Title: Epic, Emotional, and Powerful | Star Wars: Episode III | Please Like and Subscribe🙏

He has a broad range of emotions he has to portray, and he has to do a lot of action.
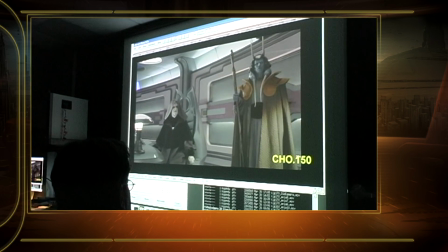He has a very lengthy, involved fight with Palpatine in the Senate chamber and in the office below.
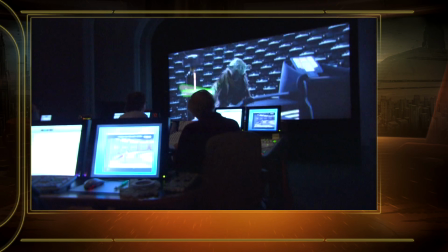The fight scene in the Senate chamber was a fun one to do, since we had seen the Senate chamber in the previous pictures as this important place for public discussion and policy setting,
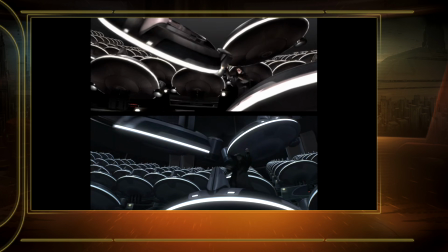suddenly being used as the background for a big battle where they're throwing the pods around and they're smashing into each
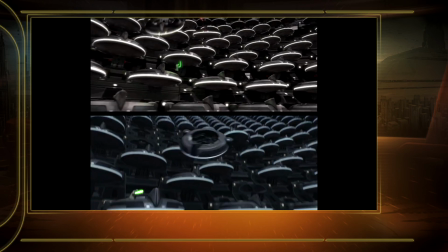other, using them as weapons. It was nice graphically and a nice dramatic statement. I think by the time we got to episode three, we were pretty practiced at doing Coruscant. So that was one of the more straightforward environments we had to deal with.
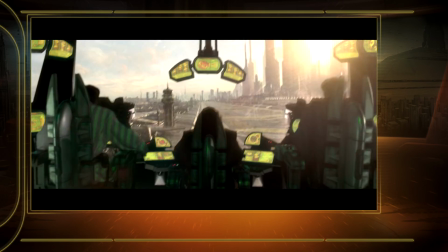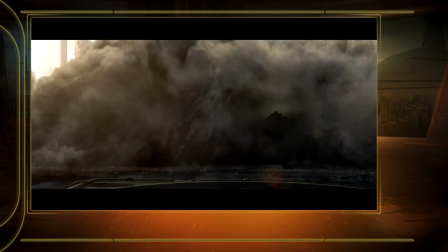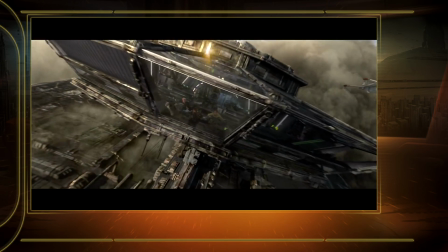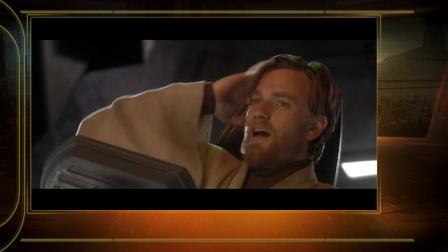Another happy landing.
I just kind of asked George one day if I could have a different color lightsaber.
Good guys are green and blue, bad guys are red.
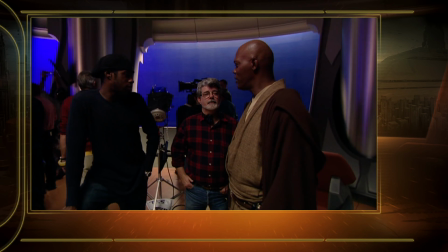That's just the way it works. No purple left? You might get purple.
Then when I came back for some reason, we weren't ready to do something. He said, oh, I got something to show you. And he showed it to me. And he said, it's just an experiment right now. I don't know if we're going to keep it. And it was there. But somehow, or other, even though he had done it as an experiment, it was already on the website.
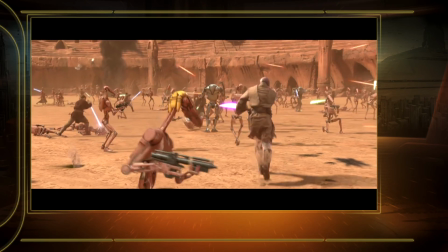And, you know, he let me keep it.
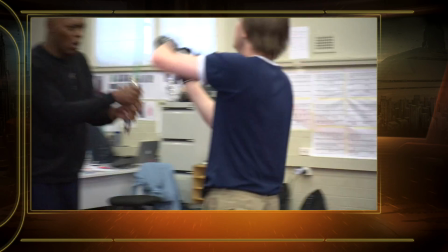And then Nick Gaylord graciously has been trying to figure out a really spectacular and kind of wonderful saber battle for me to do. and he's combined a lot of different styles of things
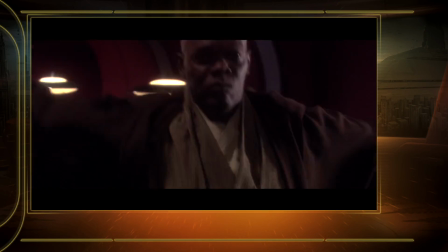so that it looks very good and it travels very well and it's pretty spectacular. It actually makes me dominant. It makes me vulnerable. It kind of makes me sneaky in ways.
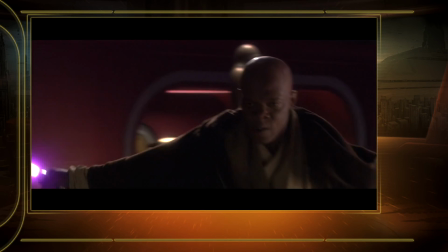It makes me strong. It shows a lot of different kinds of sides of mace in the middle of this fight. It's almost like I've practiced for this death all my life. Mainly because I've been doing this death scene all my life in various forms because I've always wanted to be this kind of Errol Flynn like swashbuckler and
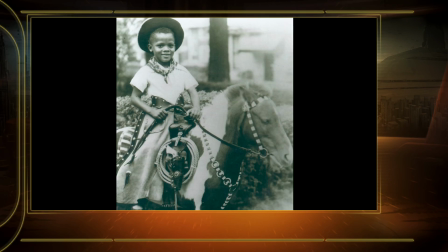I did it with all my friends from the time I was like two or three years old. We had sticks and we sword fought through trees and off our porches and down hills and on our bicycles and
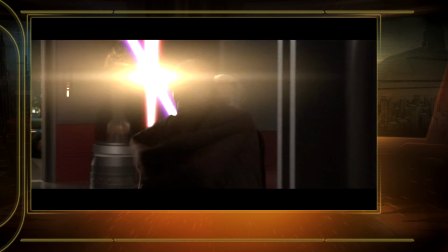everywhere else. and all of a sudden I'm battling my way through three and four rooms and it's kind of like
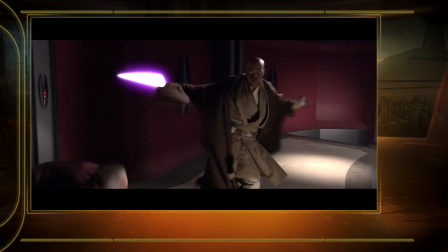finally you know so I'm pleased with the drama of it all and the fact that it's clear that I'm standing there
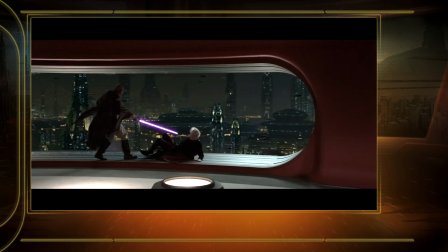and I'm winning this battle actually even without Anakin's help up until So he steps in and does what he does to turn the tide and that, you know, I go out the way I do. I've been begging not to die in my sleep or get stabbed in the back by, you know, some clone and it didn't happen. So I'm happy.
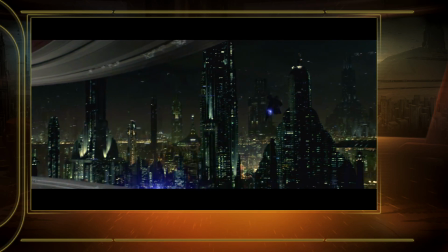In episode three, Udipau's location of General Grievous' command base.